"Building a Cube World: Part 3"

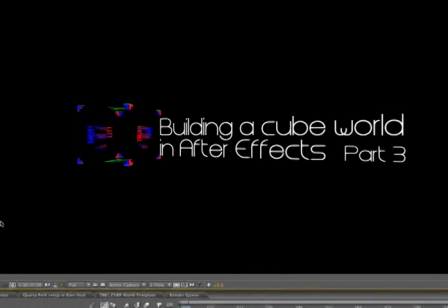Hello everybody, Carl Larson here with part 3 of the After Effects tutorial series Building a Cube World in After Effects.
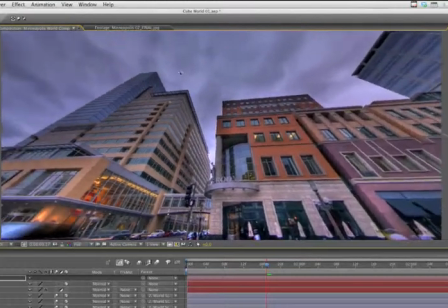In the past two episodes, I showed you how to create a camera-aware 360-degree world without the use of a plugin.
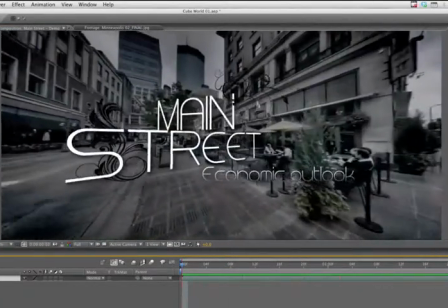And I told you to stick around for this episode, where I'd show you how to do something with a cube world that you can't do with Horizon.
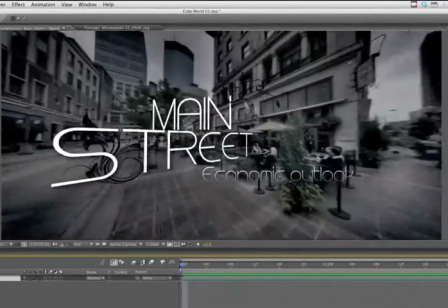Which was a true statement at the time of the recording. I couldn't figure out how to do this shot with Trapcode Horizon.
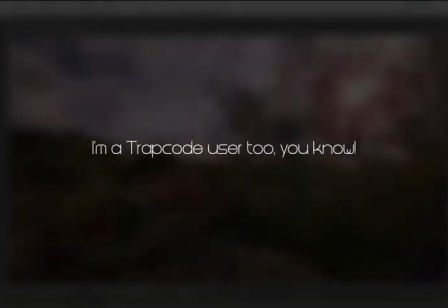And just so I don't get any hate mail from any loyal Trapcode users out there, let me assure you that nothing's truly impossible within After Effects.
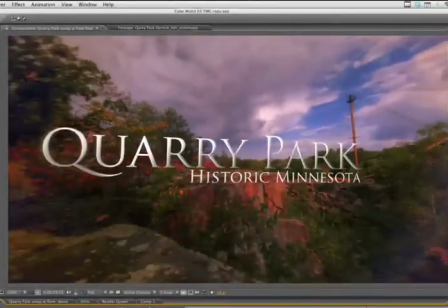Where there's a will, there's a way. So, to prove myself wrong before anyone else has to do it for me,
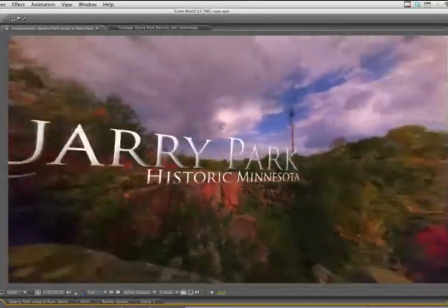we'll approach the same shot using Horizon in the last and final episode of this series.
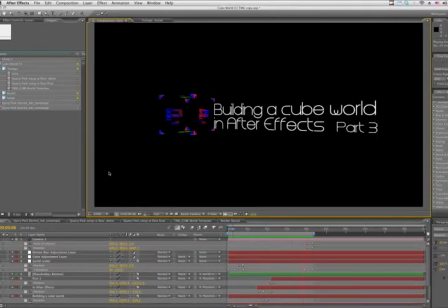Today, however, I'll be showing you the advantages of working with a cube world, the ability to define absolute position values.
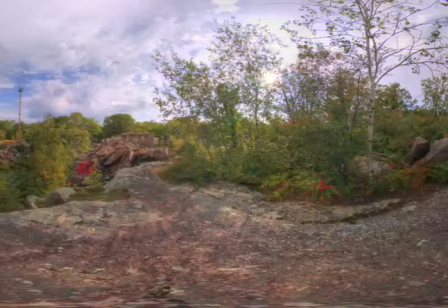Let's get started. Not too long ago, I shot this photo while enjoying a nice day out at Quarry Park.
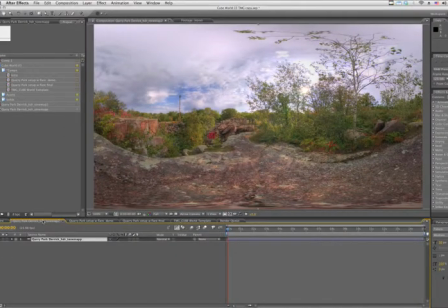Now that it's been converted to a public facility and any statute of limitations has expired, I can tell you that this is the same place where my somewhat delinquent friends and I used to jump the fence, on occasion, and go exploring against my parents' will. Sorry, Mom and Dad.
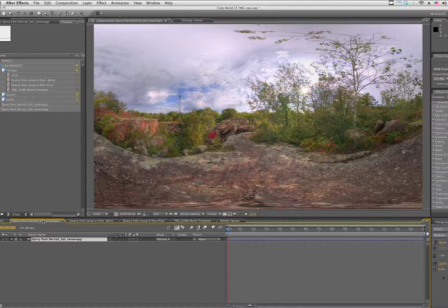So, for the sake of days gone by and all the redemption that's happened between then and now, I decided to do a title build in honor of the historic Quarry Park.
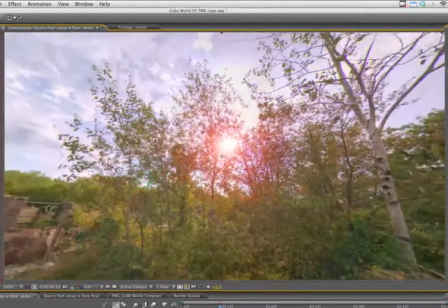In my original vision of the shot, what I wanted to do was attach a lens flare that would automatically and interactively track itself to the sun.
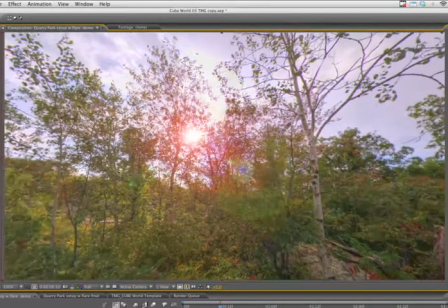But since Horizon creates an infinite world for the camera to live in, which is usually a good thing,
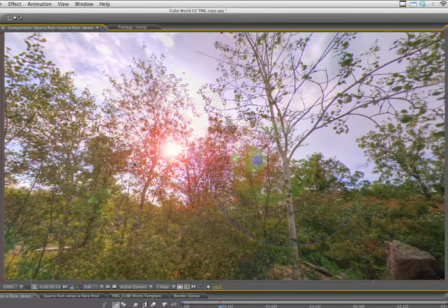even using some of my best After Effects know-how, I couldn't find a way to attach this lens flare to the sun.
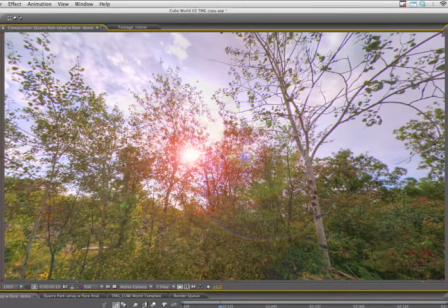So with necessity as the mother of my invention, we got the cube world.
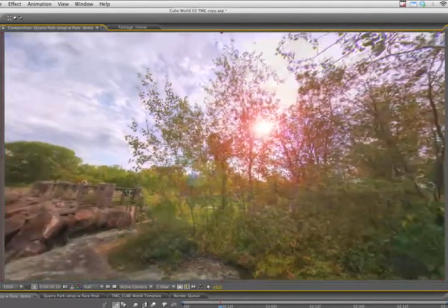Of course, I could have hand-tracked it, but depending on the length of your shot, that's about as fun as getting caught rock climbing on the underside of a bridge by the local authorities.
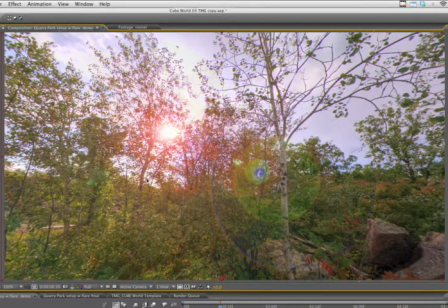Not that I'd know anything about that.
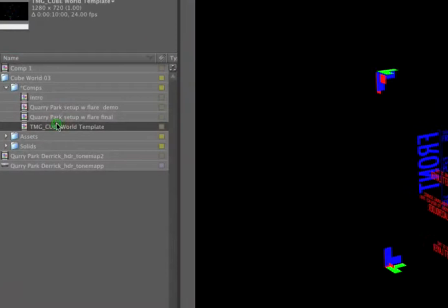Starting up where we left off last time, let's open the Cube World template and option-drag our cube face assets into our world.
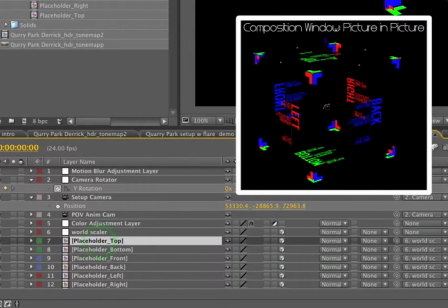So with the top layer selected, we'll grab the top one here, option, drag, let go.
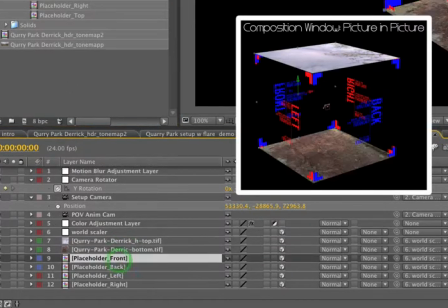Bottom goes to the bottom, front goes to the front.
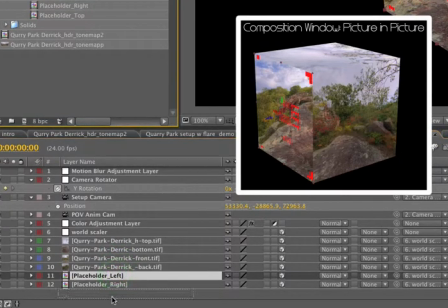Back goes to the back, left to the left, and right to the right.
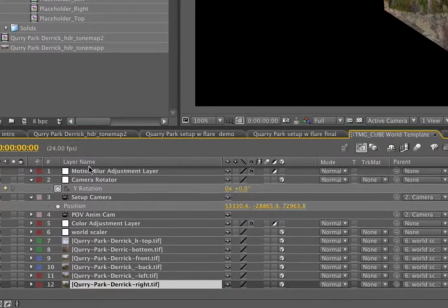To keep things clean, I'm going to delete some of these extra items.
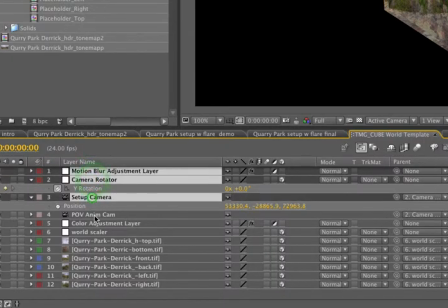So the motion blur, the camera rotator, setup camera, and the color adjustment layer for now, just to keep things clean.
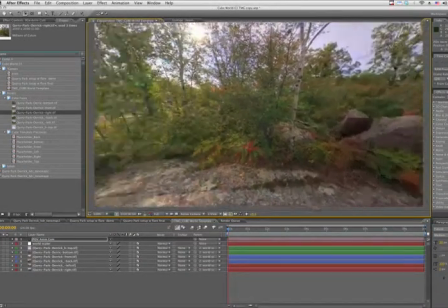Alright, now that our POV AnimCam is active, we'll take a look around in our scene, and we're all set to go.
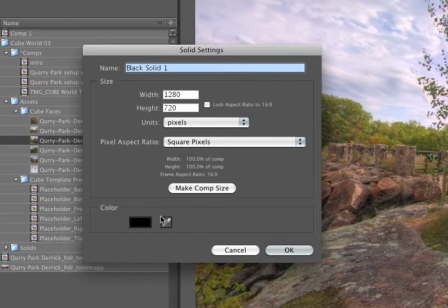To make our lens flare, we'll go Layer, New, Solid, make it Comp Size, Black, and we'll name this Flare.
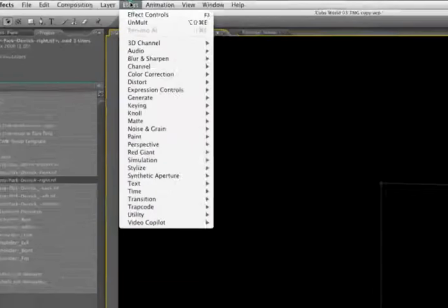Click OK to accept that, and now we'll go Effect, Generate, Lens Flare.
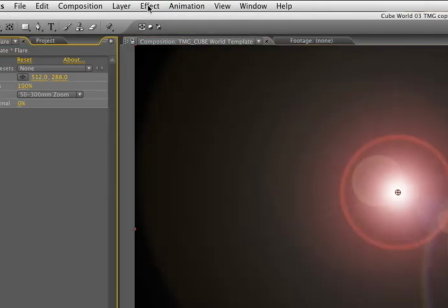The next thing we'll want to do is colorize this lens flare to make it sit in our scene a little bit better. So we'll go Effect, Color Correction, Tritone.
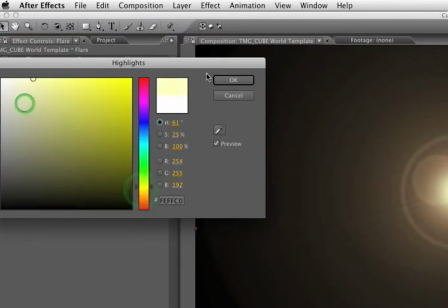We'll change the highlights to kind of a yellowish white, and the midtones to like a bright orange.
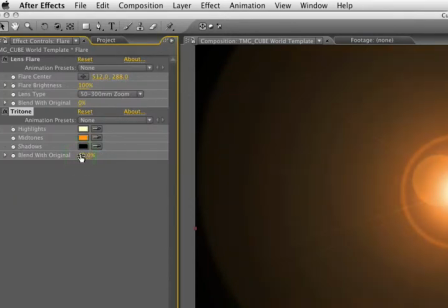Then we'll back off the blend to original to about 40 so it doesn't look quite so orange.
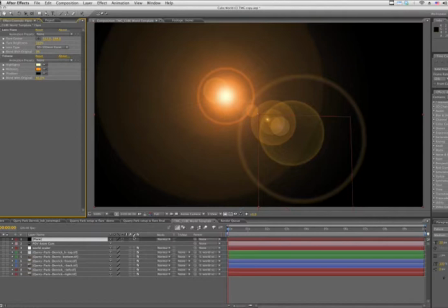But we still need to drop out the black. Now there's two ways to do this. One way is we could change the composite mode to screen.
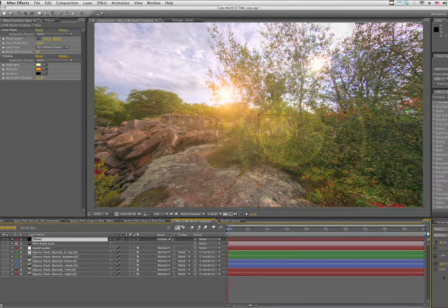And we get a fairly light lens flare. Another mode that drops out all the black is add. And we get a little more burning lens flare. But I actually prefer to leave it as normal and use a third-party plugin.
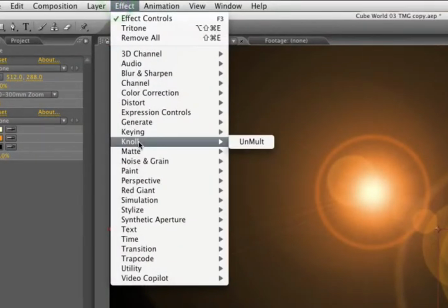It's developed by Red Giant Software and it's called Null Unmult, which is a free download.
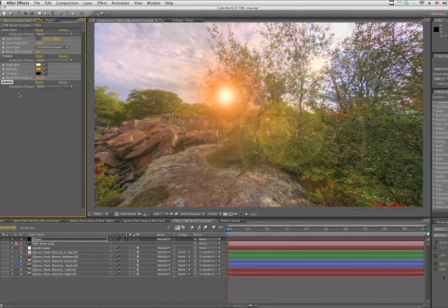This plugin was designed to be used in conjunction with their lighting package called Null Light Factory, and it does a great job dropping out the blacks and giving you super clean edges.
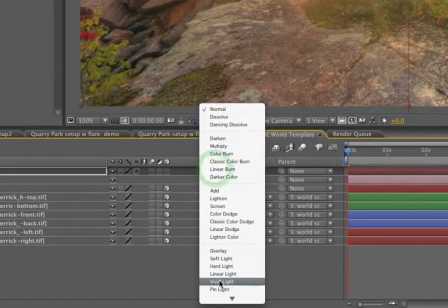This way, I can use any composite mode I want, like pin light, to give kind of a burning look to it.
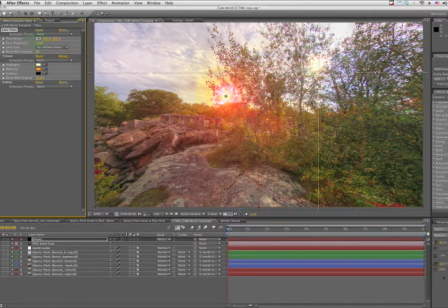That'll look really nice once we get it on the sun. So let's readjust our flare center, click on the middle of the sun, and there we go.